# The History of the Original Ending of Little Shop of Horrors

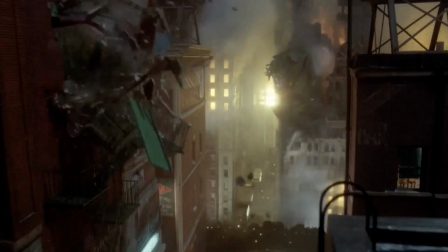28:25 As the director's cut stands now, it's fantastic and mind-blowing,
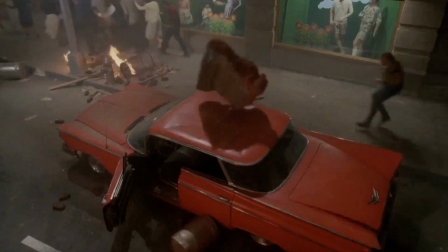28:29 and it showcases an extremely fantastic level of special effects genius, but it also clashes a bit with the tone of the rest of the film.
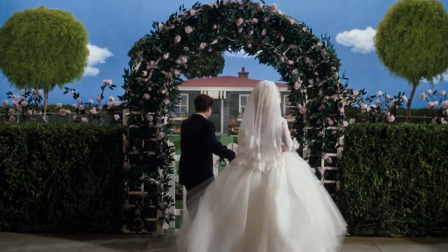28:37 However, the theatrical ending of the film feels ingenuine and wipes Seymour clean of any consequences,
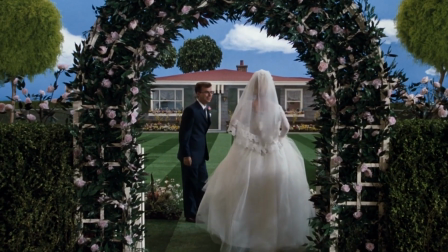28:43 even though he's directly responsible for the deaths of 2 people, including the person who gave him a home.
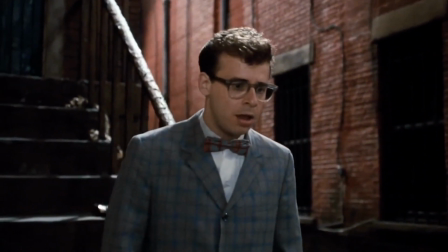28:49 However, Seymour's apparent hesitancy towards just about any harmful action in the film and his distaste for the sudden spotlight makes him a sympathetic character to the audience,
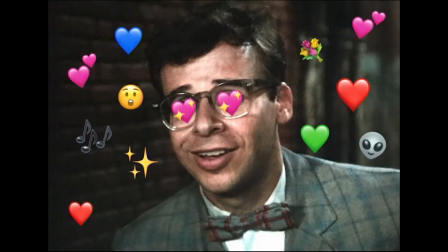28:58 and especially in the hands of darling angel Rick Moranis, it's hard to not root for him.
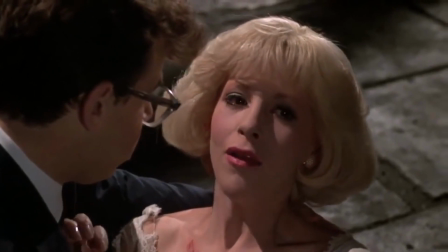29:03 And it's hard to see Audrey suddenly become a victim of other people's actions when Ellen Green's performance makes you fall in love with her.
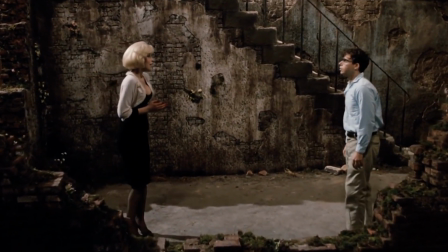29:10 And Frank Oz's careful direction paints Audrey and Seymour as a perfect match, to a point that them not ending up together would be devastating.
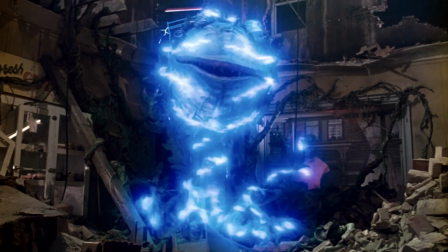29:18 But given the plan's otherworldly nature, it's difficult to make any destruction of it seem believable.
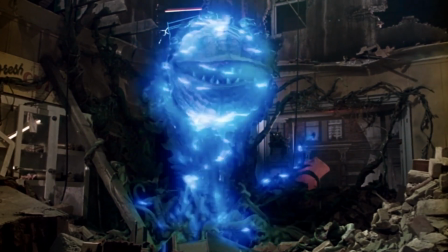29:23 Like, this live wire death feels a bit phoned in to me.
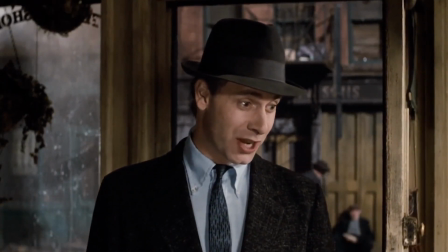29:26 But even if the darker ending had been foreshadowed, so much of the humor in the bulk of the film feels more tongue-in-cheek than fully dark, and this ending is dark.
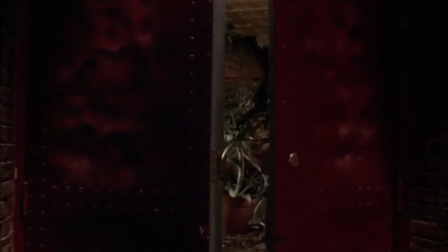29:36 But the movie's arrangement of Don't Feed the Plants is so good, holy shit. Look, I'm not going to sit here and say that the 2012 cut of Little Shop of Horrors is the definitive cut.
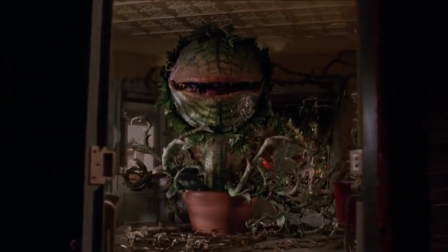29:45 It's a great cut. It's a cut that many have thought could never have existed.
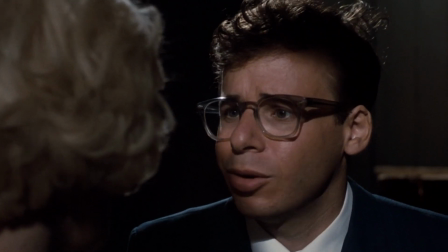29:49 It is the cut that I've watched to the point that any time I see Audrey and Seymour live, it feels wrong.
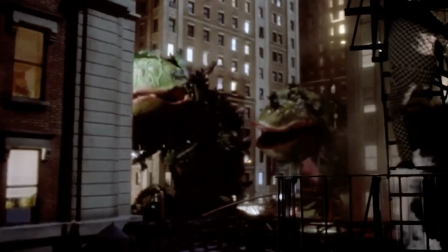29:55 But it's one where the editing and restoration were focused on a part rather than the whole.
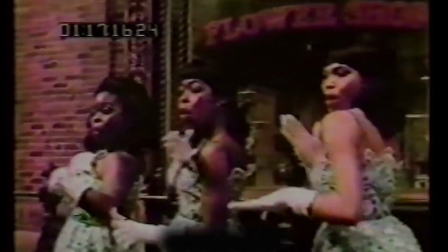29:59 However, there's a part of me that feels that even a fully realized restoration that reconstructed the film and or
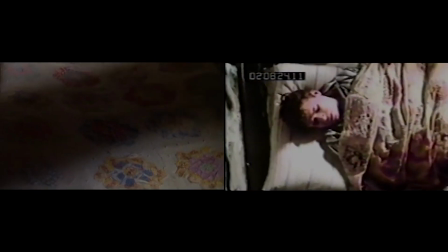30:05 reintegrated new scenes entirely would draw some level of questioning or ire from people here and there.
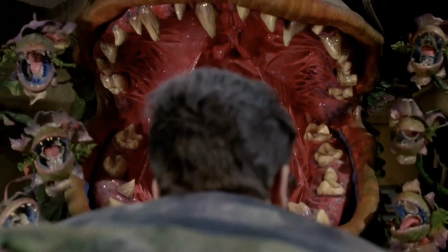30:11 Like, as much as I love Little Shop of Horrors, I don't know that there's a way to make an ending for the film work with 100% satisfaction,
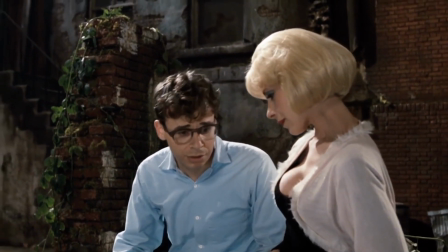30:19 given how likable and charming the film makes Audrey and Seymour because of how likable and charming Rick Moranis and Ellen Greene are. Plus, I don't know, it's kind of fun to keep the legend of the film alive.
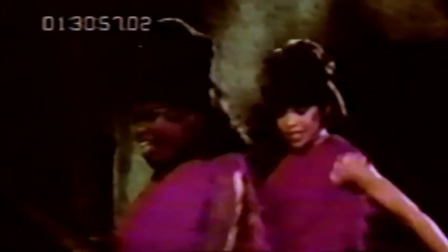30:31 There's a level of delight in the speculation around what Little Shop of Horrors was quote-unquote supposed to be.
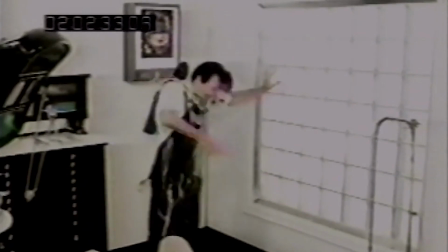30:37 There's so much fun in seeing videotape copies of alternate takes and extended scenes and different cuts of musical numbers that didn't make it past the editing room.
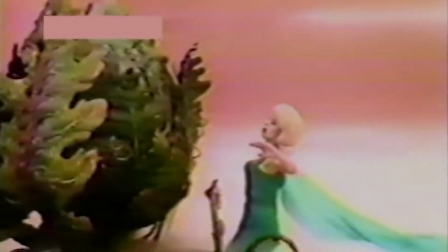30:46 There's a level of fun in not knowing for sure which cut of the film was shown at the test screenings.
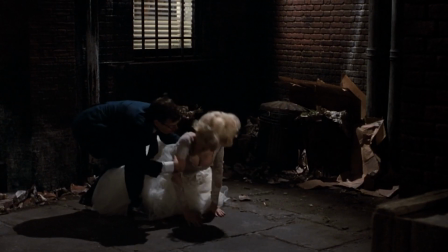30:50 There's a level of fun in talking to people who grew up watching the theatrical cut and had no idea that an entirely different ending existed.
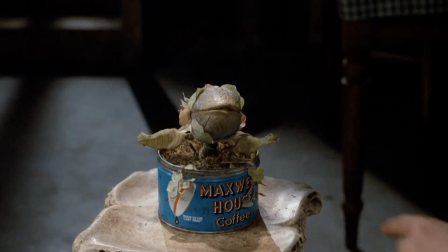30:58 Part of what I think keeps the film's legacy alive is the fact that there are so many different ways in which the film has and continues to exist.
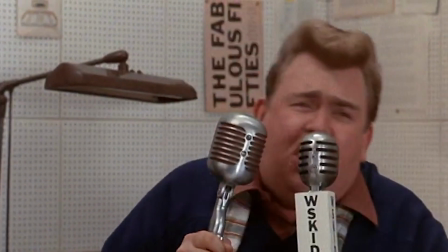31:06 Yes, the editing process of a film is deeply complicated and alternate takes and scenes are switched out all the time,
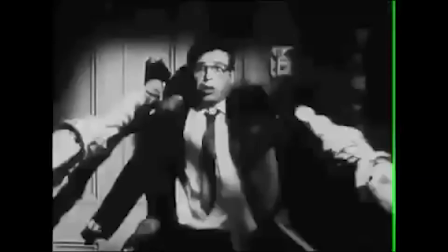31:12 but given the pre-existing legend of Little Shop's original ending, any extra footage that suddenly appears feels like an extra piece to a fascinating,
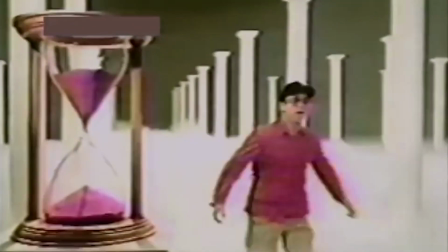31:20 never-ending puzzle, and I personally really love that. Is it possible that Warner Brothers will commission another lengthy restoration of the film?
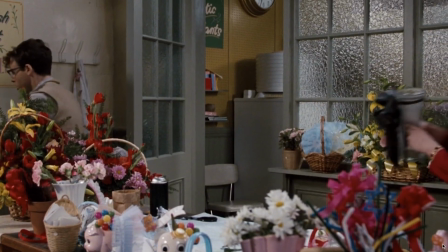31:28 Maybe. I don't know. Probably not. Frank Oz seems pretty pleased with what already exists, and, he's already established himself as an absolute legend and doesn't really owe another cut of Little Shop to anyone. He's 77, he's allowed to just chill out and pop up here and there for an interview or a bit role if he wants.
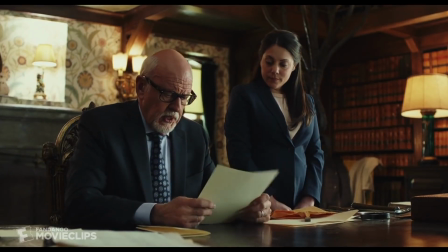31:46 Speaking of, did anyone else gasp in the theater when he suddenly appeared in Knives Out? No?
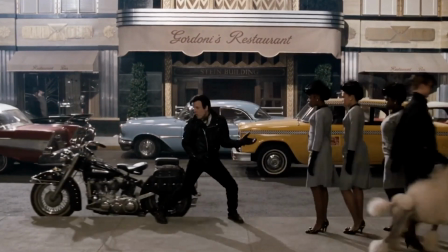31:50 Just me? Okay. My point is that Little Shop of Horrors, at this point, is more than just a simple movie musical.
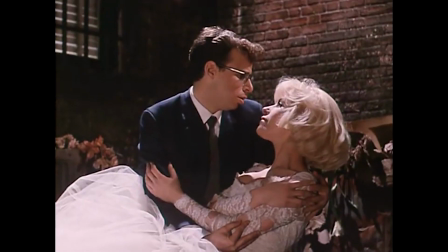31:56 It's a piece of storied film history. The behind-the-scenes history of the film's original ending, for me, ultimately adds to my enjoyment of the film.
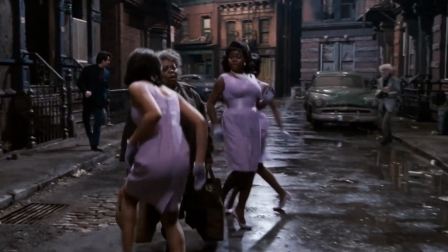32:05 A film which is, of course, truly fantastic and special on its own. It carries such wonderful performances from its entire cast.
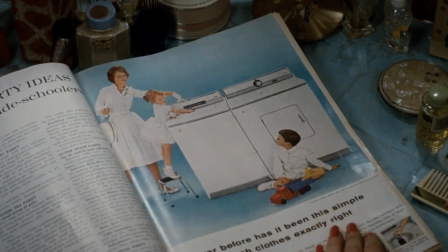32:12 The music is also just amazing, really cementing how perfect of a team Howard Ashman and Alan Menken were together.
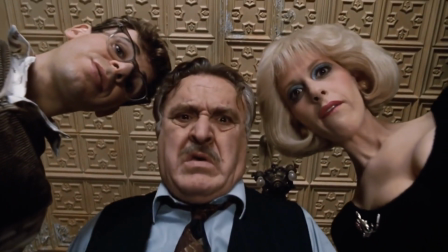32:19 It's funny, it's witty, it's silly in a way that retains its absolute charm, and that's a puppet.
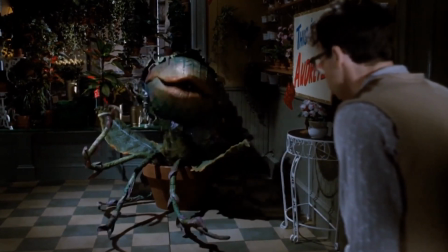32:26 Not just one puppet, but several.